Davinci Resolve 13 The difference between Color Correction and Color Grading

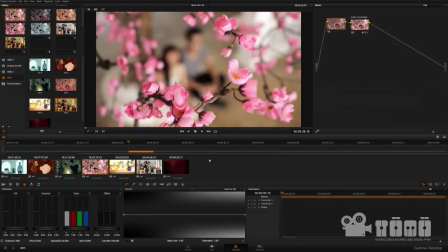0:01 Một trong những câu hỏi thường gặp nhất mà các bạn của tòa mò đặt câu hỏi đó chính là sự khác nhau giữa Color Correction và Color Grading là gì? Và tại sao lại có sự khác nhau như thế vậy? Color Correction và Color Grading là hai khái niệm hoàn toàn khác nhau và nó
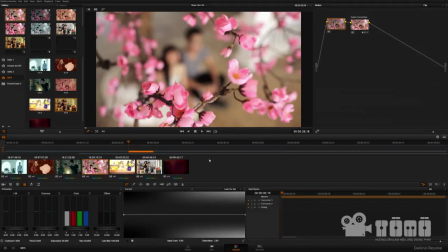0:18 thể hiện hai quá trình làm khác nhau trong quá trình các bạn xử lý một clip màu. Color Correction là phương pháp bạn đưa hình ảnh về đúng màu của nó Giống màu tự nhiên nhất có thể
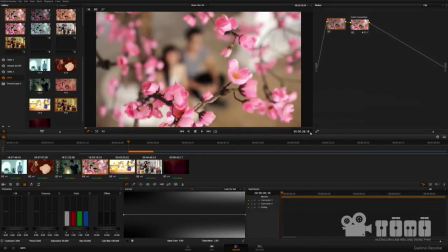0:32 Và Color Grading là phương pháp nghệ thuật giúp bức ảnh có cảm giác hơn Là cách tiêu khiển cảm nhận của bạn Truyền cho người xem Để bạn rõ hơn về 2 phương pháp này Thì cách tốt nhất là chúng ta hãy xem vào một ví dụ Như các bạn đã thấy ở
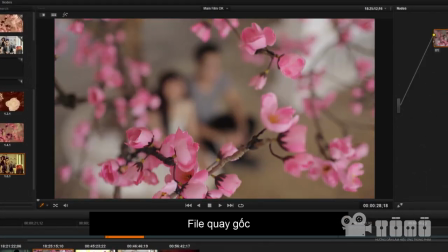0:49 đây Đây là cảnh quay bằng 5D móc 3
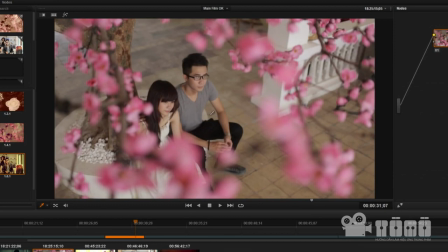0:56 Như các bạn đã thấy thì đây là một khung cảnh ở file gốc Và để color correction
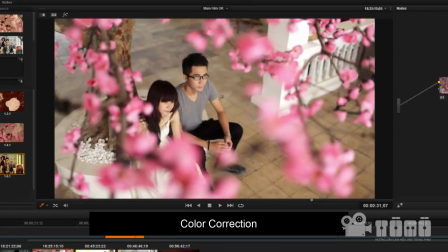1:02 tức là chúng ta sẽ đưa clip này về cái màu nguyên bản nhất có thể Và cái cách mà chúng ta sẽ thay đổi cái cảm nhận của người xem và không gian của người xem
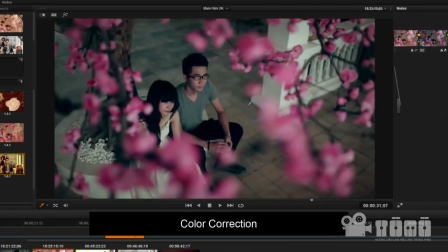1:14 Ví dụ chúng ta có thể đưa vào đây là một cái cảnh vào một buổi tối
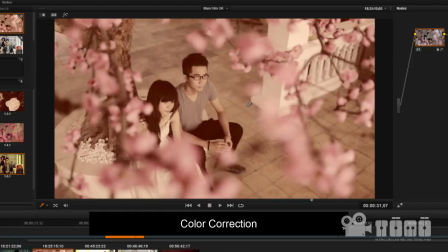1:21 Hay đây là một cảnh giống như là quá khứ hoặc là sự nhận mơ tưởng nhớ về cái cảnh
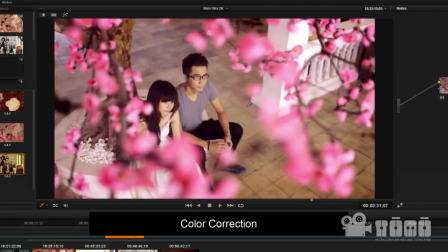1:29 ở trong một cảnh trong quá khứ Hoặc đây là một cảnh vui tươi thể hiện tình yêu hoa nở Những cách nhìn khác nhau sẽ tạo ra những cảm nhận khác nhau đối với người xem Mỗi một lần bạn thay đổi góc nhìn sẽ làm cho người xem có một sự thay đổi về thời gian, không gian cũng như là hàm chứa của những câu chuyện ở trong đó
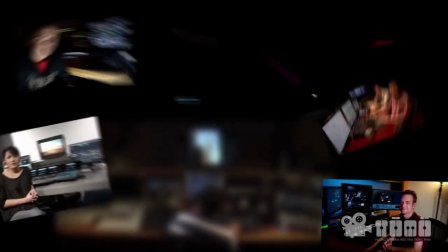1:49 Và cách thay đổi này đó chính là công việc của người làm màu Hay tiếng Anh gọi là Colorist
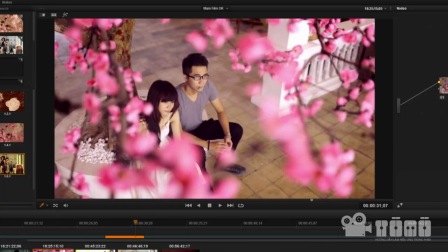1:58 Hãy tự tưởng tượng xem nếu mà một cảnh phim rùng rợn mà bạn lại để màu
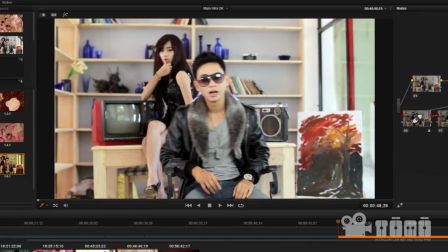2:03 là màu của phim hài Thì quả thật là một thảm họa Ví dụ đây là file phim gốc và đây là file Color Correction
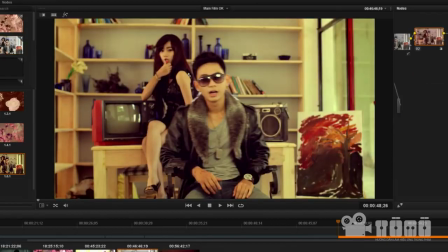2:12 Và khi chúng ta thay đổi cách thể hiện màu bằng Color Great chúng ta tạo ra cảm nhận cho người xem và có góc nhìn khác nhau và đó chính là sự khác nhau cơ bản nhất của Color Correction và Color Grading